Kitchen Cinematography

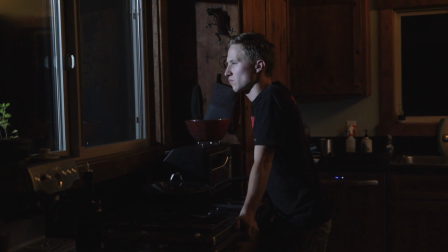0s
In a fit of boredom the other night, I set up my lights outside the kitchen window, trying to emulate some moonlight. And while these shots didn't turn out too well, I figured with a little more effort they could.
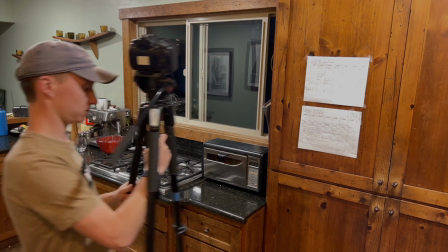10s
And so I returned the next night to try again. Here's what happened. Due to some location restraints, the light could only really be coming in from one angle,
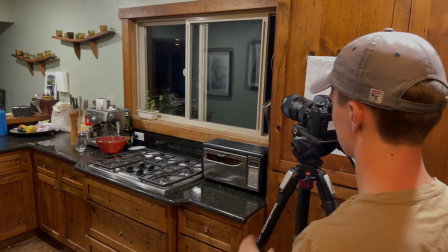18s
and so I decided to flip the camera around so I could backlight the subject as opposed to front lighting them,
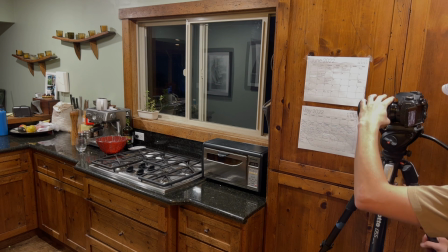23s
and I figured that would be more flattering. I had a very basic idea.
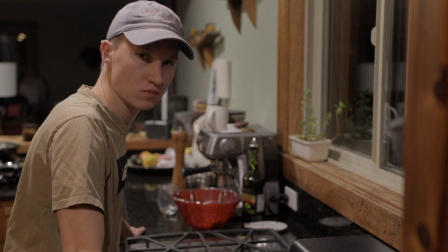27s
I wanted a character kind of wistfully staring out of that window, and I knew the moonlight would be a huge part of that, so I turned off all except for one house light.
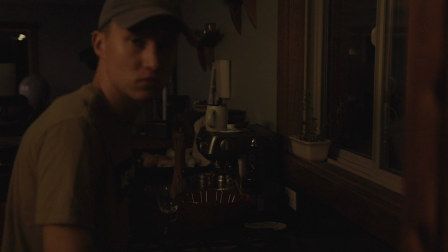35s
I hadn't really planned on using it, but I think it provided a really nice kind of soft fill that would contrast the blue moonlight.
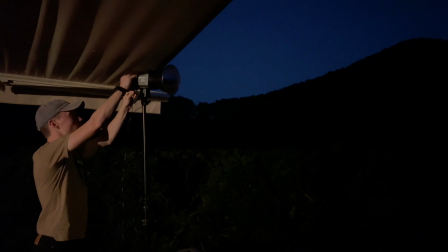41s
I then went to the balcony just outside that window and set up my spotlight.
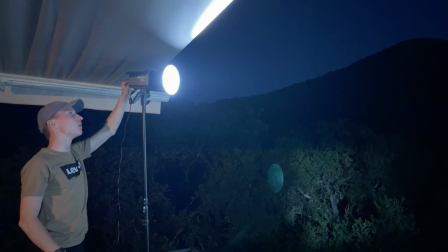45s
This was an aperture 200D with a reflector dish, and on top of that I hung a CTB just to cool it down a little bit.
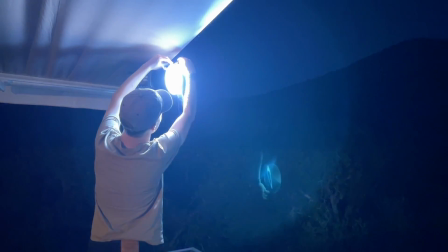52s
I didn't want the moonlight to be unnaturally blue, but I did want it to contrast with warmer lights inside, and I think ultimately it sells the moonlight effect a little better.
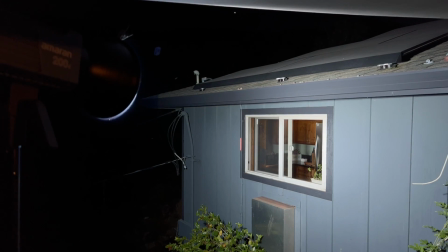60s
You can tell just by the light it's throwing on the side of the building that it's a bit too harsh,
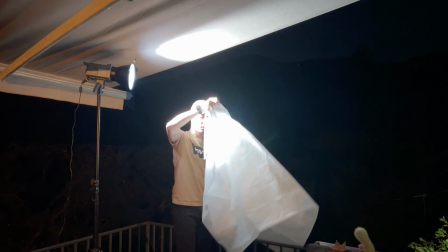64s
and so I decided to move it back and actually hang up a shower curtain I bought at the hardware store for like $10.
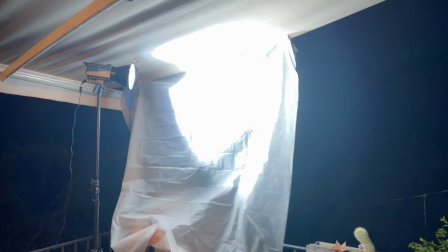70s
It worked great. Hung it up on the edge of this awning and just made sure to move the light accordingly to make sure it was shining through it properly.
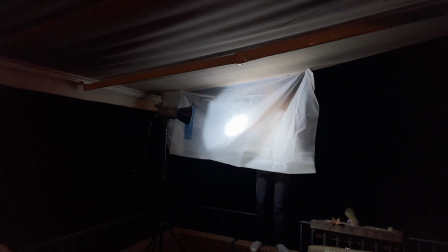78s
When I went back inside to check it out, I decided it was still a little bit hard, and so I went back outside and doubled up the curtain on itself, doubling the amount of diffusion.
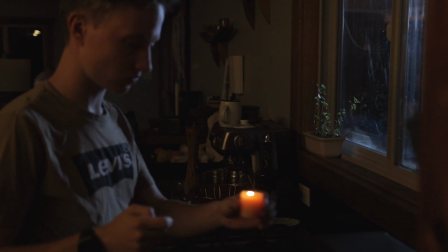86s
And I think it did a good job. It's still a bit hard, but I think as a rim light I like that. Now that I had my two main light sources, I kind of moved on to making the set a little more interesting.
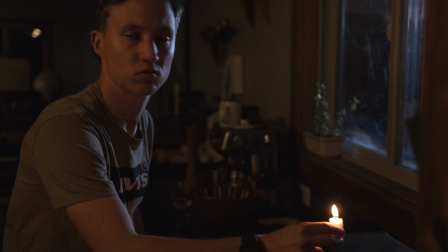95s
I decided that my shot would incorporate a candle, and so I found one that was bright enough.
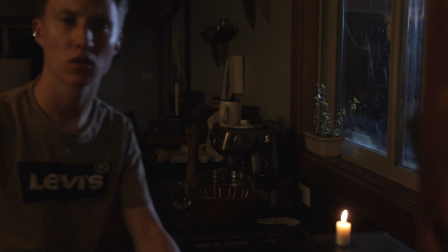102s
I don't think it does much to me as a subject, but I think it adds a bit of depth to the scene.
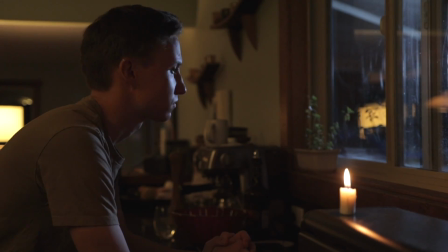107s
I then turned on this lamp in the background, but it was immediately too bright and kind of spilling all over the place.
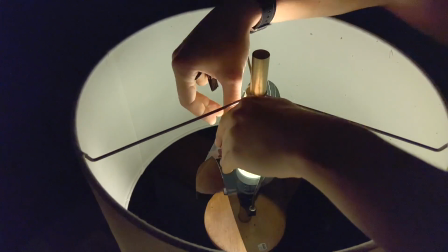112s
So I wrapped it in some ND, I'm not totally sure what strength that was, it was just what I had,
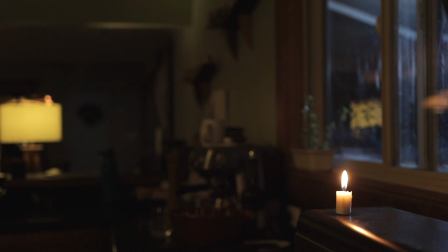117s
and then topped it off with some black foil, which did a good job of kind of containing it. And then it became more of an accent light to separate me from the background.
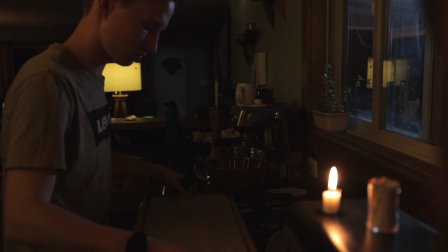126s
Lastly, I just gave myself something to put my arms on, because it was a cooktop, and then I moved the camera like an inch, and I had my shot.
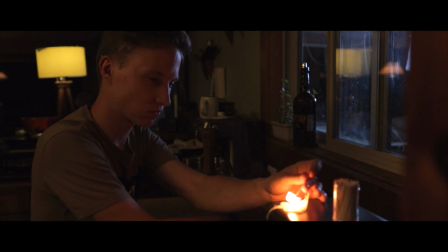133s
I also decided in post that the letterbox actually worked totally fine even though I hadn't planned for them, and I think it added a bit of cinematic quality to it.
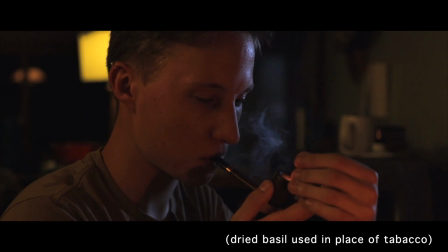141s
The smoke is obviously a super cheesy way to show the backlight, but I just think it works really well.
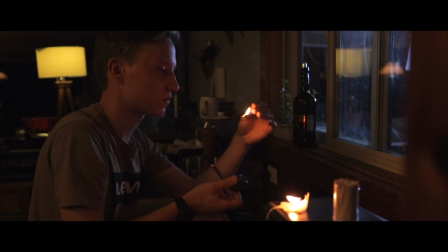146s
It looks cool and it adds some fun texture as well. This was nothing more than a bored person practicing their lighting, but I love seeing how other people light and how they solve lighting based problems, so hopefully this was in any way entertaining.